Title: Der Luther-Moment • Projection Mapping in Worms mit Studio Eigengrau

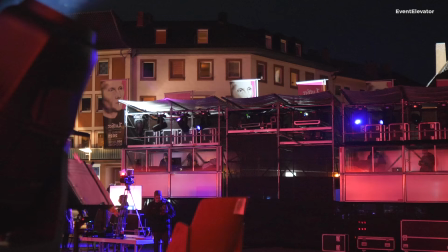750s
Wenn man es vom Auge her beurteilt, würde man es für die Zuschauer vor Ort ganz anders einrichten.
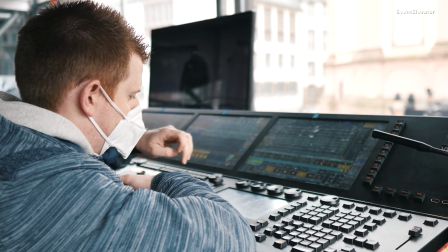756s
Da wir jetzt aber kein Publikum mehr haben, war wirklich der Fokus einzig und allein darauf, dass das Kamerabild gut aussieht. Es war mal geplant, dass wir hier Zuschauer haben, so circa 3000 Zuschauer sollten das sein.
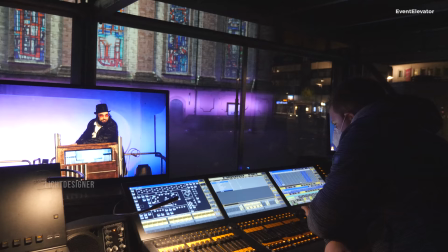768s
Und wir wollten auch vom Lichtset-up ein etwas Größeres fahren.
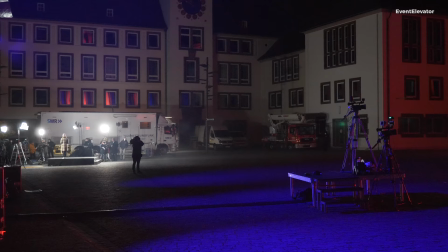772s
Und dann gab es die Entscheidung, es findet statt unter der Bedingung, dass wir eine SWR Live-Übertragung bekommen. Sodass wir gesagt haben, okay, wir brauchen ein geniales Licht und haben das dann entsprechend reduziert. Reduziert auf im Prinzip die Hauptbühne,
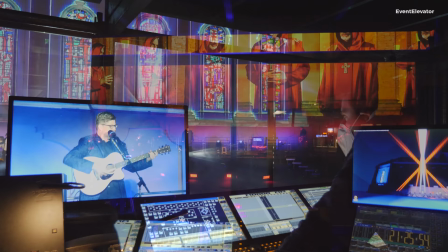785s
weil Platzbeleuchtung bzw. weitere Effekte links und rechts von der Kirche brauchen wir nicht. sehen wir im Videobild nicht, weil darum geht es.
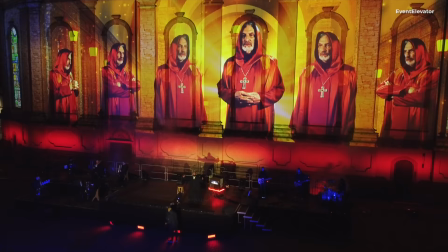792s
Das heißt, das Licht hat die Aufgabe zu unterstützen. Es soll eine Ambientebeleuchtung darstellen, immer im Content die Farbwerte wiedergeben.
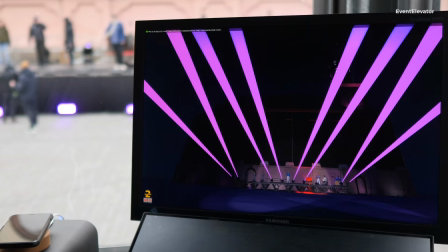801s
Es soll auch nicht überblenden, sondern man soll das Videobild so sehen, wie es die Designer tatsächlich haben wollen und das Licht unterstützt in dem Fall.
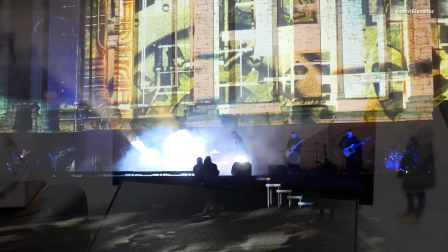809s
Und ansonsten ist es auch eine Theaterinszenierung. Das heißt, wir brauchen ein ordentliches Frontlicht.
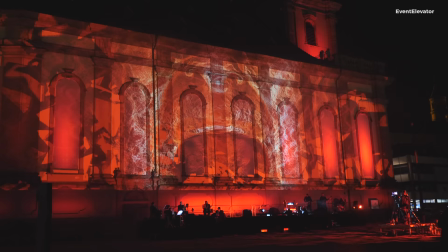813s
Das soll entsprechend dann des Inhalts passend sein, also sprich mal ein bisschen mystisch,
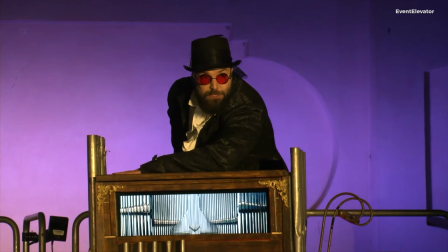821s
ein bisschen heller werden, dunkler werden, auch von den Fahrttemperaturen, weil wir einen Schauspieler haben, der in zwei Rollen schlüpft.
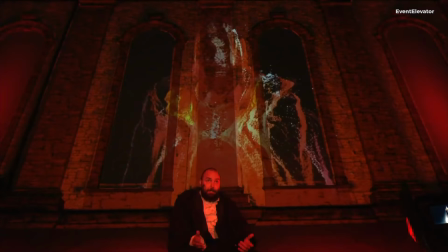826s
Einmal ist er der Benkelsänger und dann schlüpft er in die Rolle von Luther. Und da führt er ja den Kampf mit sich selbst, ob er widerrufen soll oder nicht.
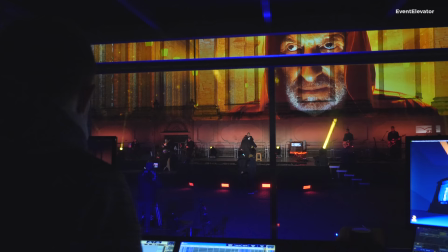833s
Und auch der Inquisitor ist ja der Impulsgeber, der ja da mit ihm interagiert, im Hintergrund auf der Leinwand.
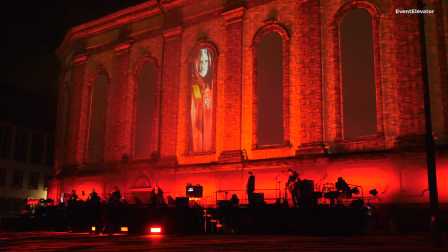838s
Und da wollen wir dann also tatsächlich so bedrohliches, mystisches Licht haben, in das der Luther gehaucht wird.
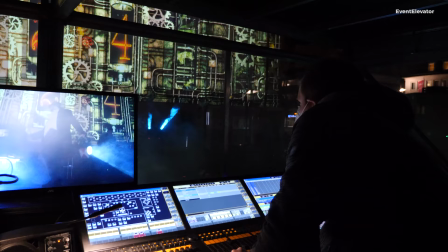844s
Von daher haben wir uns dann auch für die Lampentypen Robin BMFL Blade entschieden. Das ist eben bei Farbmischung, um dann auch diese ganzen Farbtemperaturwerte herstellen zu können.
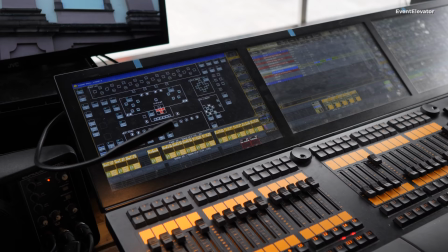853s
Jetzt wir dann Corona-bedingt unsere Setup nochmal überarbeiten mussten, haben wir uns dann auch für den Medienpark Vision entschieden. Christian Ruppel, der uns hier dann entsprechend unterstützt hat, vom Support her und von den ganzen Aufbauten.
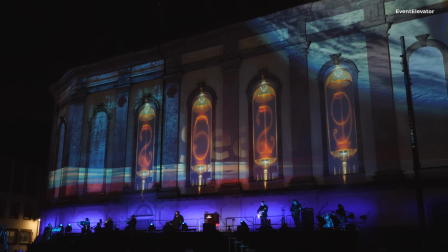863s
Und was haben wir für ein Lichtsetup jetzt? Wir haben quasi eine Ambientebeleuchtung um das Videobild drumherum.
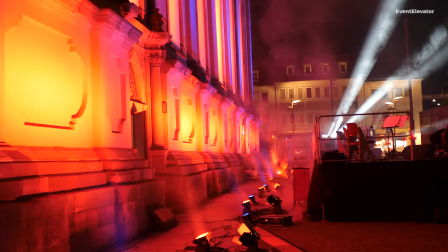868s
Das kriegen wir hin, indem wir mit Banddoors und entsprechenden Filtern für die Abstrahwinkel arbeiten, um genau im Sockelbereich quasi zu reduzieren, sodass wir das Bild sehen, um um den Sockel drumherum bzw. um die Kirche drumherum dann auch diese Ambientebeleuchtung herstellen zu können.
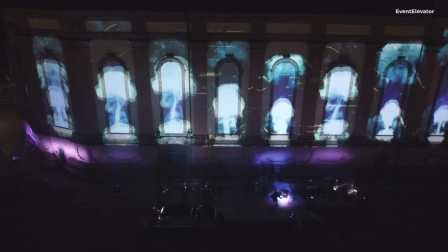886s
Dann haben wir noch drei weitere Zonen auf der Projektionsfläche für den Beginn und auch für Effekte während einer Show-Sequenz.
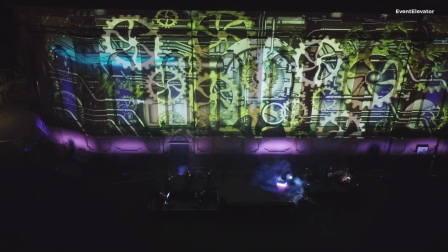893s
Das ist einmal die Fenster, die jetzt ja abgehangen sind. Das ist noch eine Lichtfläche, die wir ansteuern, sowie dann noch die Säulen.
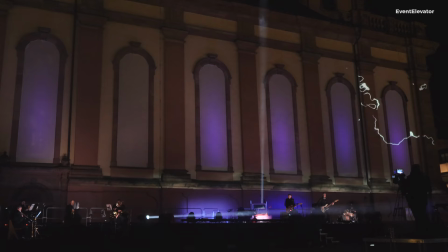901s
Und dann haben wir auf der Bühne das Setup, dass wir die Elation Pro Toys haben.
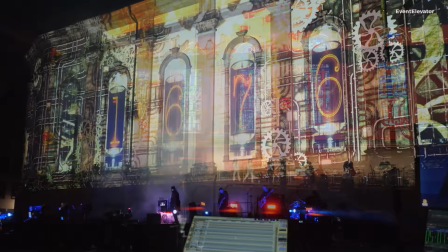907s
Für die haben wir uns entschieden, wir haben keine Bühnenüberdachung. Das heißt, wir brauchen tatsächlich Outdoor-Scheinwerfer, Wetterfest muss es sein.
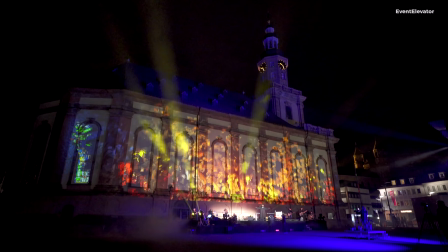912s
Wir wussten ja nicht, was es heute für ein Wetter gibt. oder auch während der letzten Tage bei den Proben, die sollen tatsächlich ein Gegenlicht darstellen und so ein bisschen Effektbeleuchtung machen.
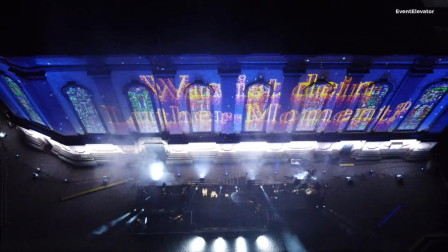921s
Gerade auch für den Endsong, das ist ja dann so ein Poppiker-Song, da wollen wir dann schon so ein bisschen mehr Rock'n'Roll-Bühne haben in dem Moment. Die Kirche hat die Besonderheit, dass sie einmal aufgebaut ist in den Sockelbereich, der, sag ich mal so, als einen Bereich hervorgehoben werden wird, eben immer dann, wenn wir Videocontent haben.
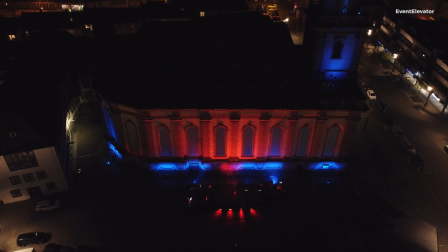938s
Und dann haben wir überhaupt des Sockels im Prinzip die Fensterfläche mit den einzelnen Säulen und darüber wird überwiegend das Mapping laufen. Bedeutet, dieser Bereich muss natürlich dann reduziert sein vom Licht. Und hier habe ich dann auch nochmal die zwei Ebenen, einmal die Fensterbereiche separat auszuleuchten und natürlich nochmal die entsprechenden Säulen,
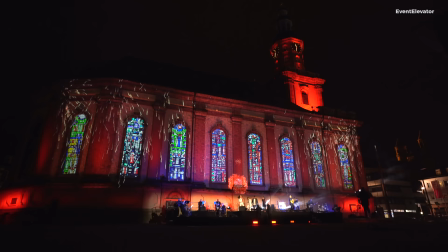956s
die hier nach oben gehen, um die dann entsprechend unterschiedlich zu highlighten. Hier haben wir im Prinzip eben zwei Reihe aufgebaut.
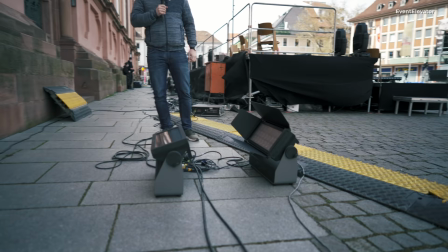964s
Einmal die SGMP6, einmal mit den Bandwars für entsprechend den Sockelbereich in dem Abstand, dass es schön flächig aussieht.
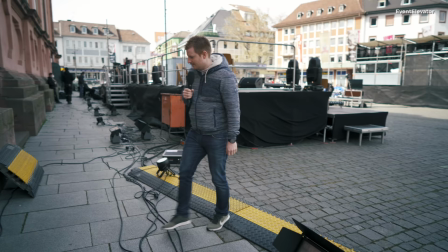973s
Und im vorderen Bereich stehen die P6 für die Fenster. Dann gehen wir weiter und haben dann hier die Lightcraft X7.
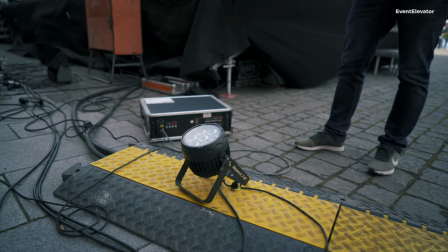981s
Von der Lichtleistung sind natürlich jetzt im Vergleich zu den P6 vielleicht mal etwas schwächer,
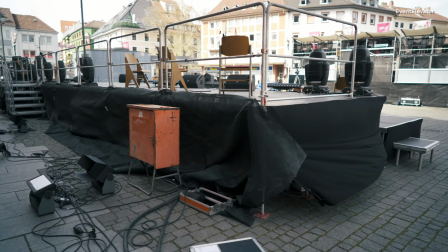986s
aber das macht aber nichts, weil die sollen sich natürlich nur in gewissen Momenten hervorheben. Und hinter der Bühne haben wir noch zwei Hazer, um so ein bisschen Dunst zu erzeugen. So, jetzt sind wir auf der Bühne angekommen. Wir haben im Prinzip drei Bühnenbereiche. Wir haben einmal die Bühne links, dort sind quasi Live-Posaunen, die spielen. Dann die Bühne rechts, da steht die Band und wir stehen jetzt hier auf der mittleren Bühne, wo im Prinzip das Schauspiel stattfindet bzw. das Theaterstück.
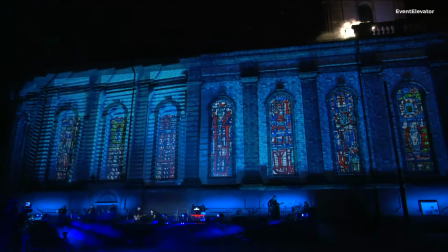1016s
Wir arbeiten hier mit Fußlicht.
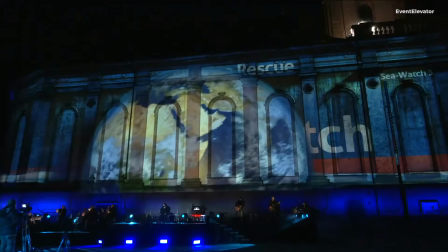1020s
Dafür verwenden wir X15-Bars von Lightcraft, um halt nicht nur warmweiß zu erzeugen,
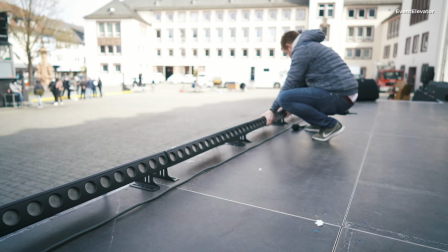1027s
sondern auch farblich den entsprechenden Situationen einfärben zu können und halt hier auf der Hauptbühne ebenfalls einmal komplett die Reihe,
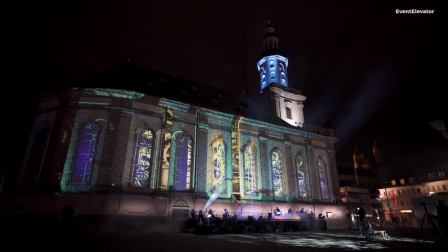1036s
dass hier entsprechend auch der Schauspieler ein ordentliches Frontlicht bekommt.
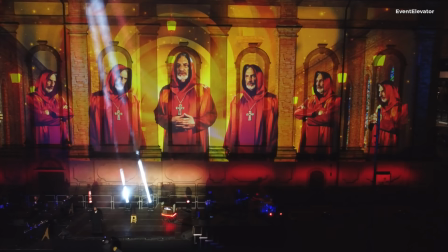1041s
Als Effektlampe haben wir hier den Elation Brothuis Hybrid.
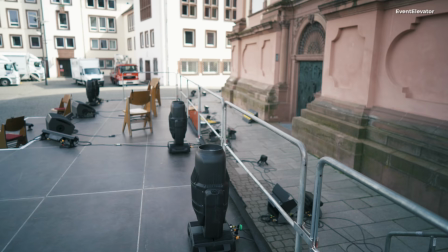1046s
Klar, wir haben eine Outdoor-Bühne ohne Überdachung, von daher müssen natürlich alle Scheinwerfer im Außenbereich entsprechend klassifiziert sein.
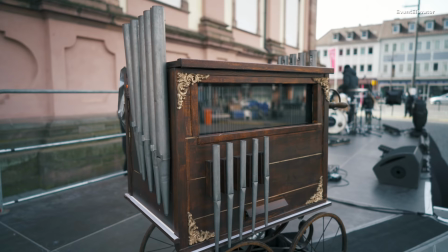1053s
Der dient uns hier jetzt als Effektlampe, als Gegenlichtlampe und wird entsprechend eingesetzt.
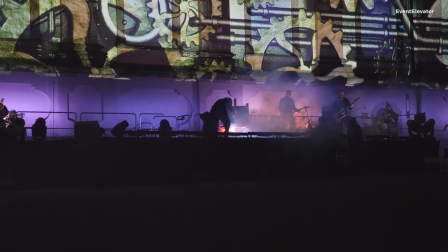1058s
Das ist unsere Drehorgel, die ist selbst gebaut. Die hat ein paar Gimmicks. A hat sie LED-Leisten, dass sie entsprechend leuchtet,
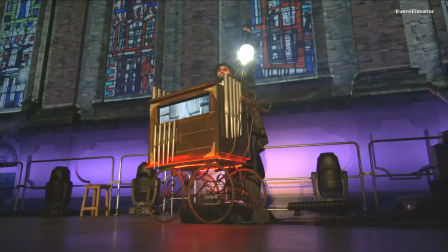1066s
um dann auch wenn die Zeitmaschine startet, hier einen entsprechenden Effekt hervorheben zu können.
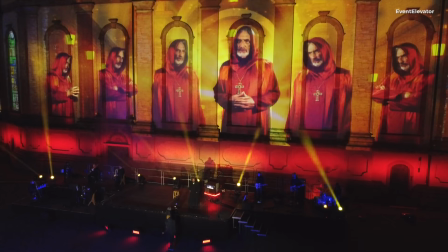1072s
Und sie hat ein Display eingebaut, welches dann auch auf der Front die jeweiligen Jahreszeiten, Sprünge oder Rotationen darstellt.
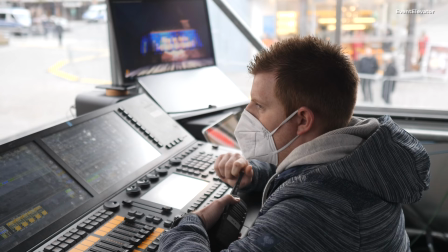1080s
Dann können wir natürlich von hier auch den Blick werfen auf den FOH. Das haben wir dort in der Summe vier, natürlich auf der anderen Seite rechts auch vier, BMFL Blades.
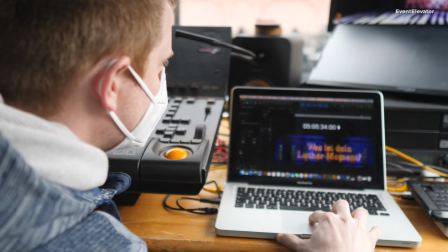1089s
Das ist unser Frontlicht, sowie auch nochmal Effektlicht vier auf dem Platz. Den haben wir ausgewählt, weil wir keine Verfolger haben.
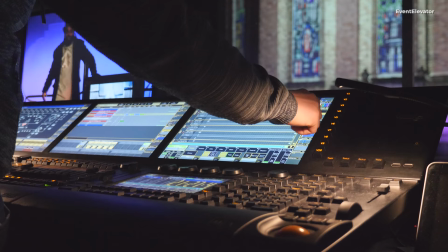1096s
Auch eben neue Situationen, Corona-bedingt, Ausfallssicherheit und auch, ja, wir haben überwiegend feste Positionen vom Schauspieler, dass wir gesagt haben,
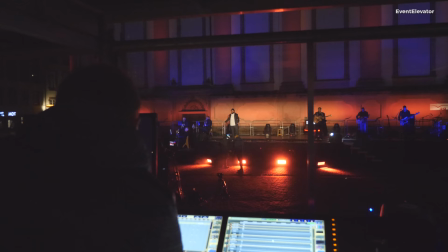1105s
da brauchen wir keine bemannten Verfolger und wir brauchen da jetzt auch kein entsprechendes Verfolgersystem,
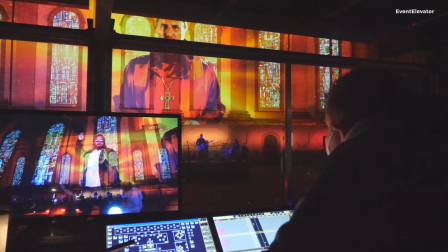1110s
sondern wir fahren einfach vorher definierte Positionen ab. Das ist ausreichend. Und die Blades, dass wir entsprechend schön abkaschieren können, eben um nicht die Projektionsfläche wieder zu beeinflussen, zu beeinträchtigen. Und auch von der Lichtleistung her reichen definitiv die vier Stück. Wir sind jetzt hier im Herzstück der Show, das ist der FOH. Wir fahren komplett in Datatone Watchout, haben zwei redundante Server, die jeweils vier Outputs geben.
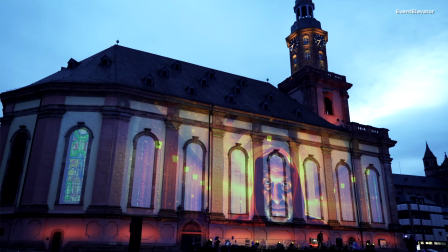1137s
Oben hinter uns sind zwei Panasonic RZ 31K Projektoren, die die komplette Leinwand bespielen.
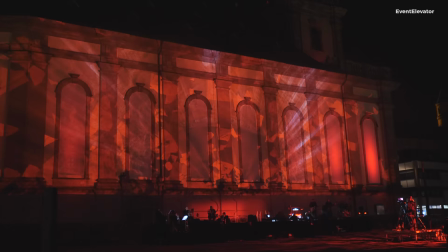1144s
Wir fahren hier komplett ohne Soft Edge, weil wir durch das Edge Blending einfach ein bisschen verloren hätten und wir durch
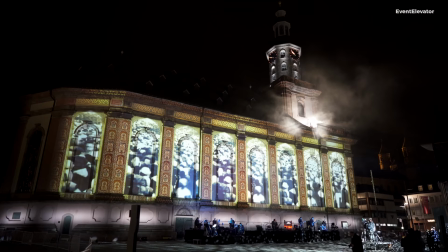1151s
die naturgegebenen Kanten der Fassade uns dazu entschlossen haben,
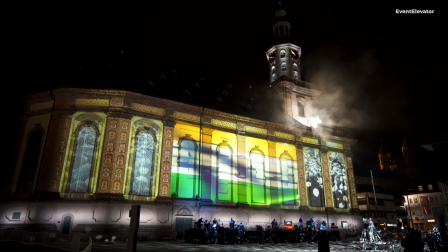1156s
in der Mitte einfach an einer der Kanten ein Hard Edge anzusetzen, was auch wunderbar funktioniert hat.
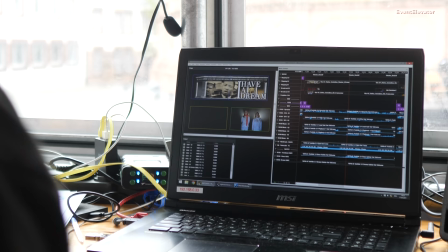1161s
Die beiden Watchout-Server laufen wie gesagt redundant. Grundsätzlich sieht man hier, das sind die zwei Projektoren WUXGA,
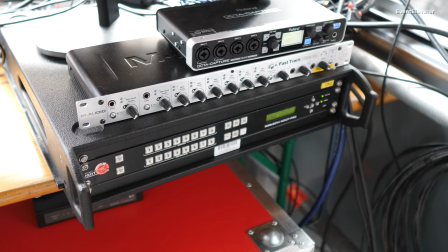1170s
das ist unser 20k Projektor, der vorne auf die Fassade geht und das ist das, was wir ins Broadcast geben.
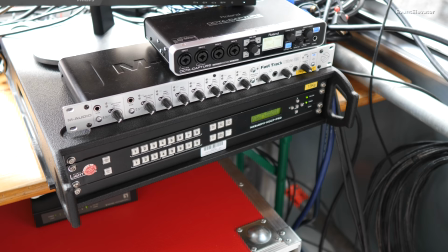1177s
Wir haben an jedem der Watchout-Server ein 8-Kanal-Audio-Interface, das auch auf allen 8-Kanälen Spuren ausgibt. Wir haben hier eine komplette Mischung, in der aber natürlich auch verschiedene Elemente drin sind, wie Sprache, Musik, Soundeffekte.
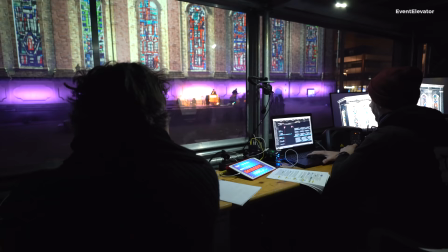1190s
Auf Kanal 7 liegt momentan der Klick an und auf Kanal 8 geben wir den LTC aus und das haben wir halt einfach gemacht,
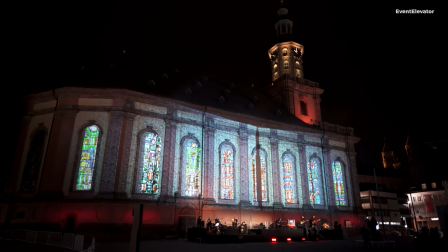1198s
damit wir vor Ort die Möglichkeit haben, sollten wir feststellen, dass bestimmte Soundeffekte zu laut oder bestimmte Sprachelemente zu leise sind, dass wir vor Ort jederzeit die Möglichkeit haben, das auch wieder nachzuregeln. Über den Timecode ist natürlich zum einen das Licht drüben gesteuert, also jeweils die Sequenzen,
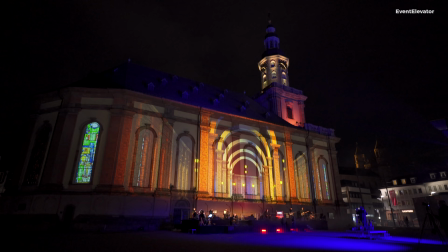1213s
von denen klar ist, dass sie längere Zeit durchlaufen, kriegen von uns dann den Timecode und können demnach ihr Licht programmieren.